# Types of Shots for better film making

Hi guys, you're welcome to another wonderful episode of Creative Warehouse and I'm your host Sammy Joe. I'm so excited about today's topic because it is the fundamental knowledge every filmmaker and cinematographer needs to have to be able to tell a better story. And today we're going to be talking about types of shots for better filmmaking. As a filmmaker and videographer, it's always important to have the end in mind whilst you're shooting. because the camera is the eyes through which your audience sees. So the only way you'd be able to control what they see and feel is by the kind of shot. So dive right into it without wasting your time. The first one is extreme long shot. This kind of shot is used to show the subject from a distance.
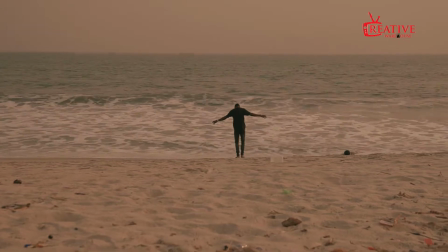(0:48)
With extreme long shot,
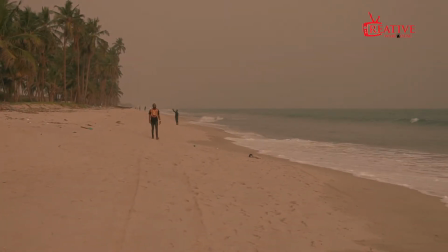(0:49)
the subject is usually very small in the frame because it's particularly useful to establish and introduce a scene,
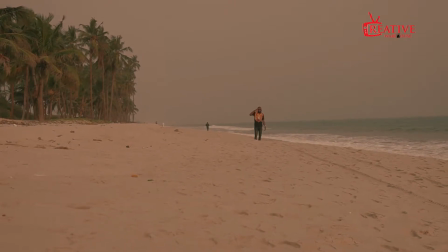(0:57)
especially when you want your audience to focus on the environment rather than the subject. The second is the long shot.
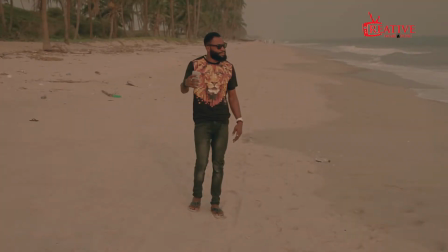(1:03)
With a long shot, the entirety of your shot captures your subject from head to toe.
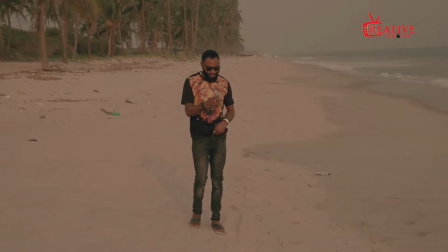(1:08)
It also shows a bit of the environment, but wants you to focus more on the subject than the environment. The next is the medium shot. A medium shot is the kind of shot that captures your subject from head to waist.
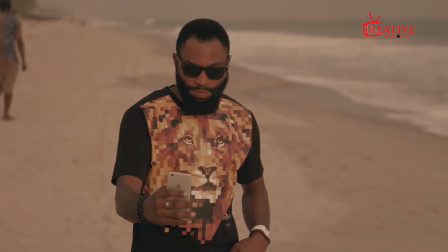(1:21)
With this kind of shot, you want your audience to focus better on the subject than the environment. The next is medium close-up. This falls between a medium shot and a close-up. Usually the framing for this kind of shot is from chest upwards.
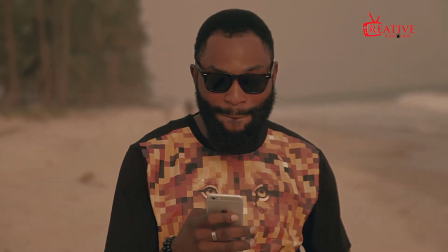(1:35)
Using this kind of shot comes handy when you're introducing your character or your subject to the audience.
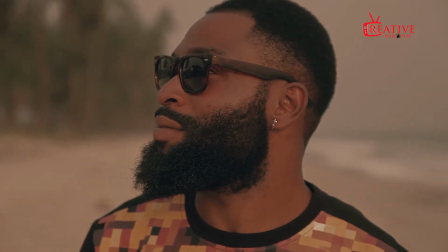(1:40)
The next type of shot is close-up. With a close-up shot, the subject feels three-quarters of the screen, allowing the audience to focus only on the subject. The essence of a close-up shot is actually to get a closer intimate interaction between the audience and the subject.
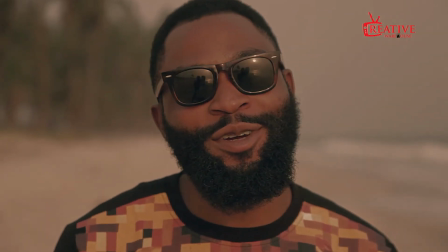(1:56)
Say for instance, you're discussing with somebody, you're up close with the person and you're paying attention, looking at the person's face. The interaction kind of connects more than when you're speaking far away or when you're speaking from a distance, right? That's the essence of a close-up shot. The next one is a choker. A choker is the kind of shot that is started on a close-up.
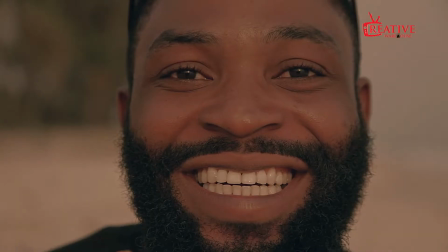(2:15)
It frames from the forehead to below the mouth. With a choker, you use it to express emotions like fears, tears, anger or tension. The last but not the least is extreme close-up. An extreme close-up shot is even tighter than a choker,
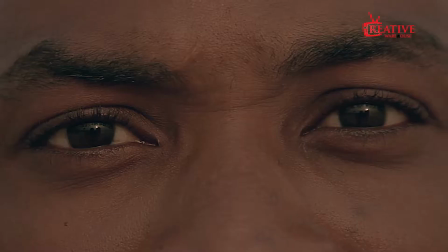(2:31)
it emphasizes on certain areas or details of the subject like the eyes, the mouth or certain other areas that you have to get up close. Say for instance, your subject needs to say a certain word and you need to emphasize on that word.
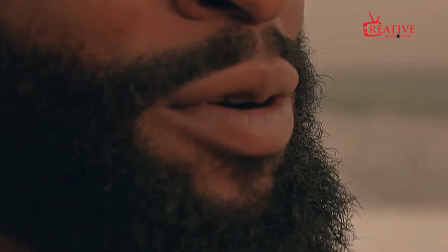(2:46)
Then you take an extreme close-up shot of the subject's mouth or another example the subject is very Very angry and you need to get the eye lines of the subject so that the audience would be able to look through the eyes of
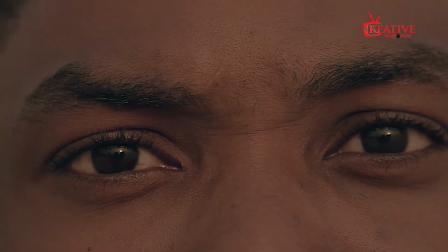(3:01)
The subject and see how angry they are then you take an extreme close-up shot So it is actually for details That's basically all for the types of shots for better filmmaking now understanding this kind of shot or the different types of shots doesn't necessarily mean that whenever you want to shoot a video then you need to apply all the types of shots. No. The whole essence of this is understanding the various kinds of shots and their relevance so that when you're shooting you understand what shot best fits your video. That'll be all for now until I come your way next time when I'll be talking to you about angles. You know shot is about distance but angle is about positioning. So I'm going to be telling you different kinds of angles that you can apply to your video in order to create a cinematic style.